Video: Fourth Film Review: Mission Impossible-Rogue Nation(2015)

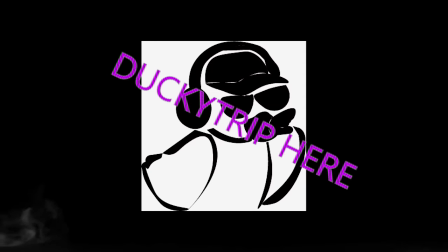What is up guys, it's DuckyTrip here. Today I'll be reviewing a film known as Mission Impossible Rogue Nation.
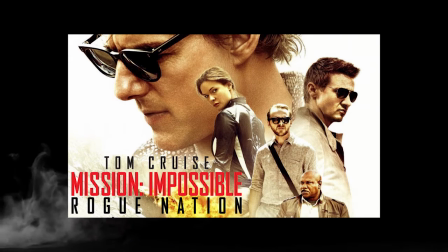This film was released back in 2015. Mission Impossible Rogue Nation was the fourth movie series of Mission Impossible.
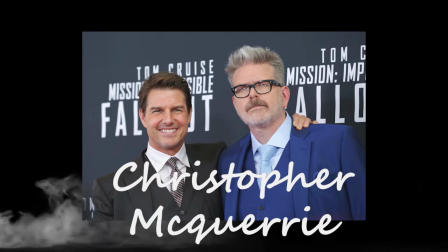This was directed by Christopher McQuarrie and the script was written by Bruce Geller.
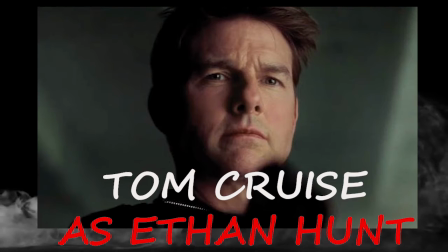The main protagonist of this film is Tom Cruise, who plays the role as Ethan Hunt,
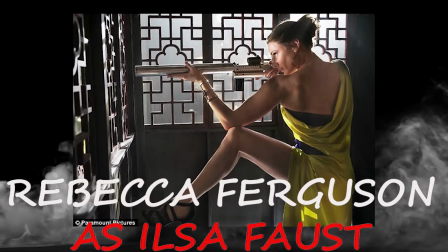while the rest of the main cast are Rebecca Ferguson as Ilsa Faust,
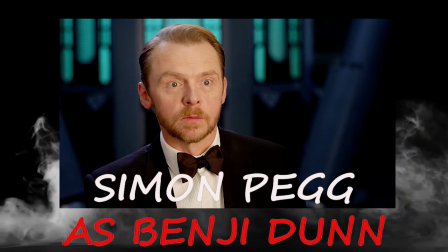Simon Pegg as Benji Dunn, and Jeremy Renner as William Brandt.
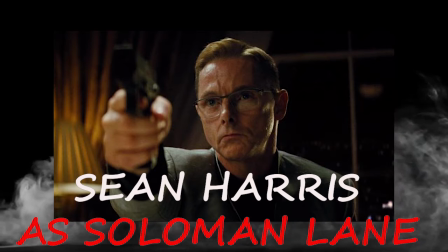Besides that, the main antagonist of this film is Sean Harris, who played the role as Solomon Lane.
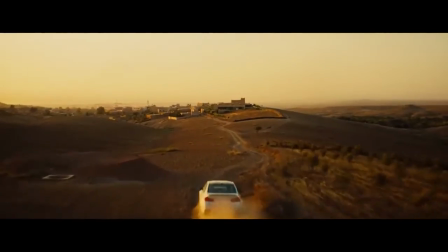Now moving on to the story plot summary. The story plot begins where Ethan is labeled as a rogue agent after the IMF is shut down by the CIA.
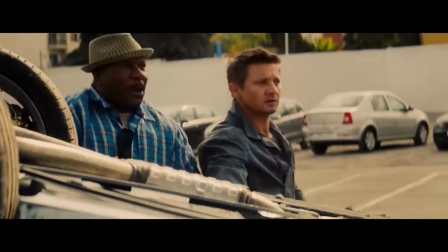That the CIA believes that the syndicate is one of Ethan's imagination, so they desperately try to take him in.
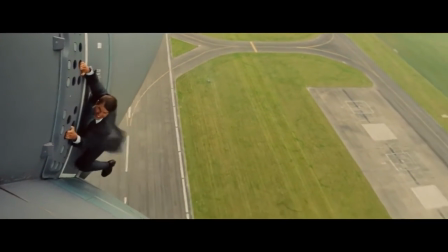Meanwhile, the syndicate grows stronger and a British secret agent who is undercover as one of the
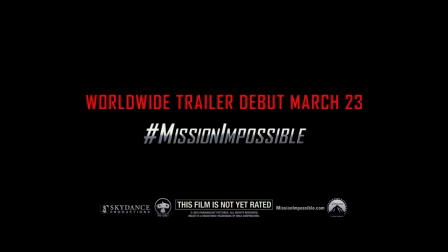members of syndicate joins with Ethan and his teammates to take down the syndicate at last.
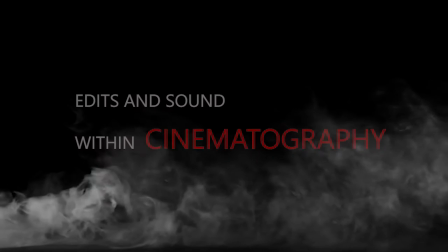Today, I'll be breaking down the edits and sound within the cinematography of this film.
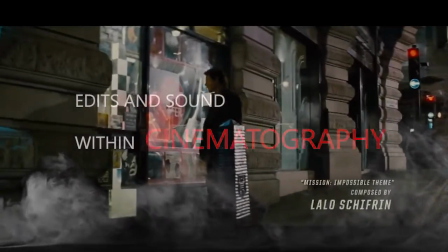Firstly, the 180-degree rule.
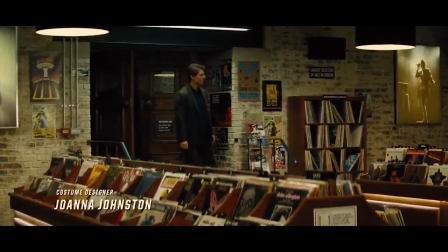The 180-degree rule is a cinematography guideline that states that two characters in a scene should maintain the same left and right relationship to one another.
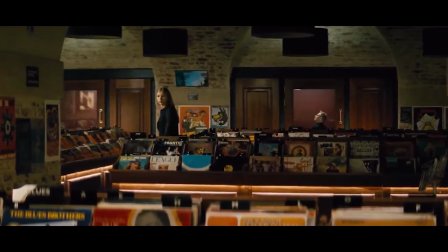For instance, the main protagonist enters an old record store in London to acquire an important file from the shopgirl and starts having a conversation.
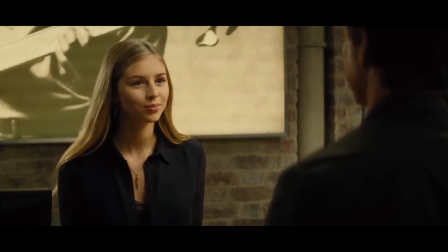As they reach the counter,
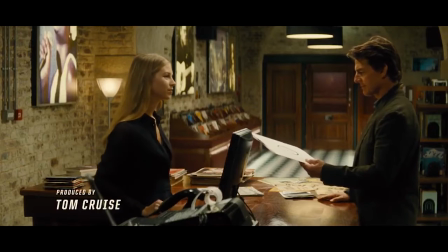the 180-degree rule was implemented as it shows the mise-en-scène of the scene was consistent and as the settings will remain untouched.
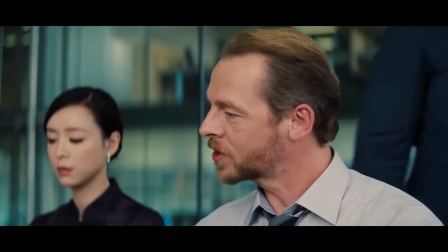Next, we'll be looking into shot reverse shot. For this scene, Benji was being interrogated by Alan Hunley in a room at the CIA headquarters.
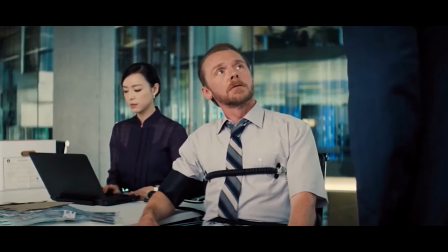It shows a single shot between both characters having an argument in the same room, and the camera was placed in between both of the characters.
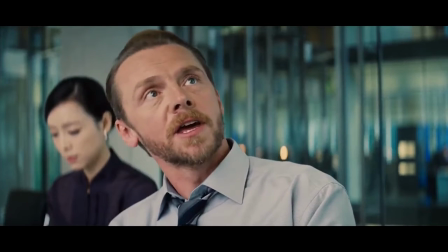And the shot reverse shot happens when the perspective of both sides or one of these characters are being reversed back to back in that specific scene during post-production.
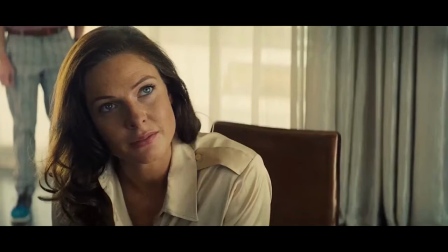Next, we'll be looking at the spatial and temporal discontinuity editing.
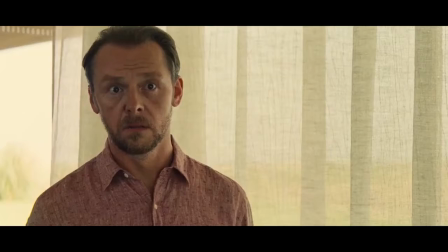This occurs when the continuity of the action was consistent and present, but there is a discontinuity in space or time.
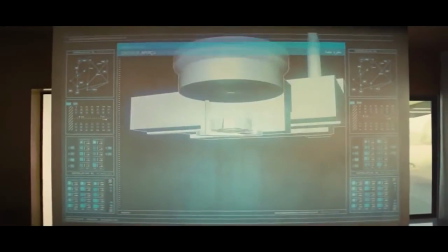One of the edits that will create this spatial and temporal discontinuity is jump cuts.
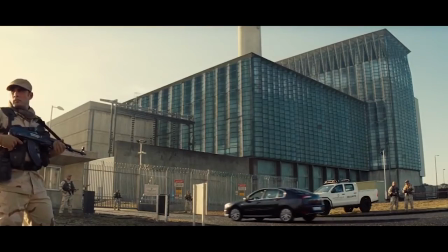For instance, in one of the scenes where it shows Ethan, Benji,
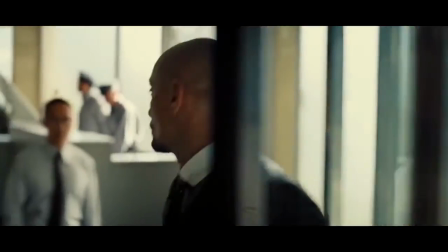and Ilsa planning the flow of their plan to retrieve a data that contains the information of the syndicate.
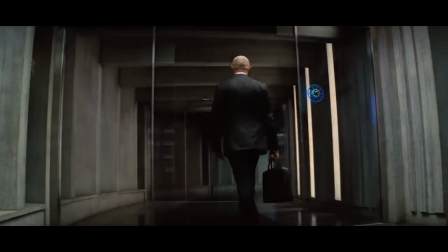And the specific scene contains a lot of jump cuts to show the audience their plan to retrieve the data at a rapid speed.
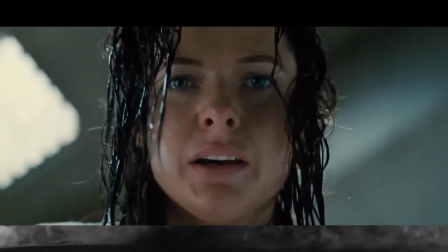Now we'll look into sound. Sound is recorded and also used in film to tell the story,
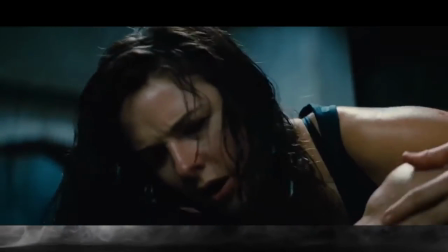as it conveys emotion to scenes, which allows audience to know what situation the characters are in.
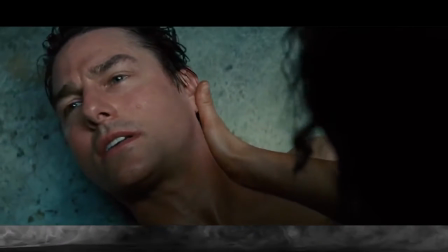Sound are split into two factors, which are either diegetic or non-diegetic.
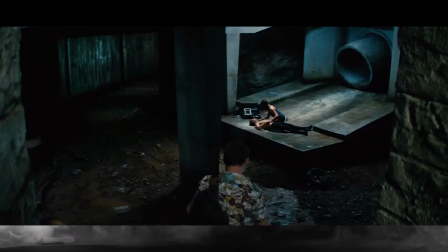First, we'll be looking into the diegetic sound that was implemented in this film.
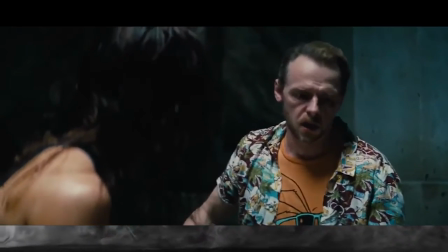Diegetic sounds are sounds that the audience hear and the characters in the film hear as well.
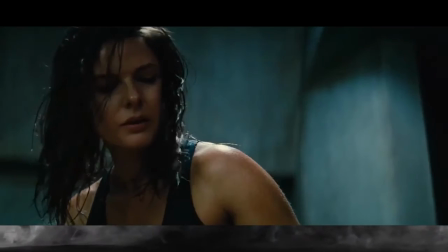For instance, after they escape through the surface hatch,
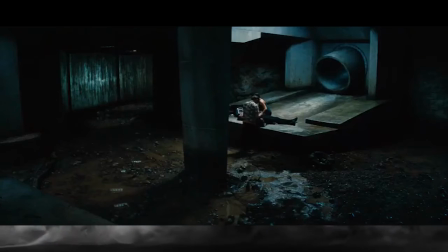they were sent into a drain where there are only sound effects of water flowing and their echo as they talk,
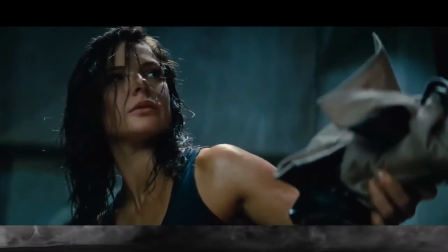because their sound was reflected by the hard surface of the environment.
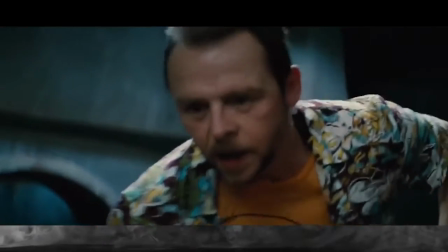Hey man, hey, you okay? How you doing? Hey buddy. Benji.
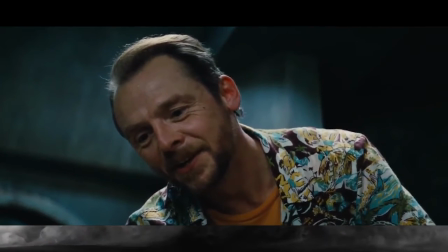Yeah, Benji. You did good.
Next is non-diegetic sound.
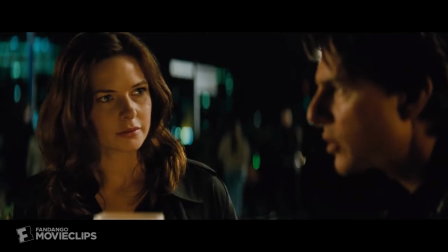This takes place when the sounds where the audience can hear but the character can't hear.
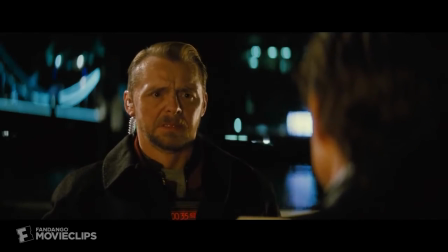So it's like background music. Background music are inputted during post-production.
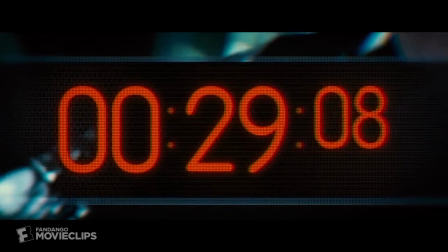For instance, the suspenseful background music starts playing softly as the time of the bomb ticks on Benji's body.
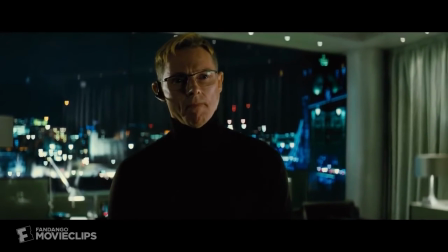Start counting down, the background music starts playing louder and louder, which creates a suspenseful atmosphere for audience to feel.
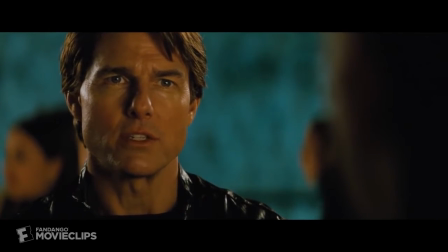Let Benji go.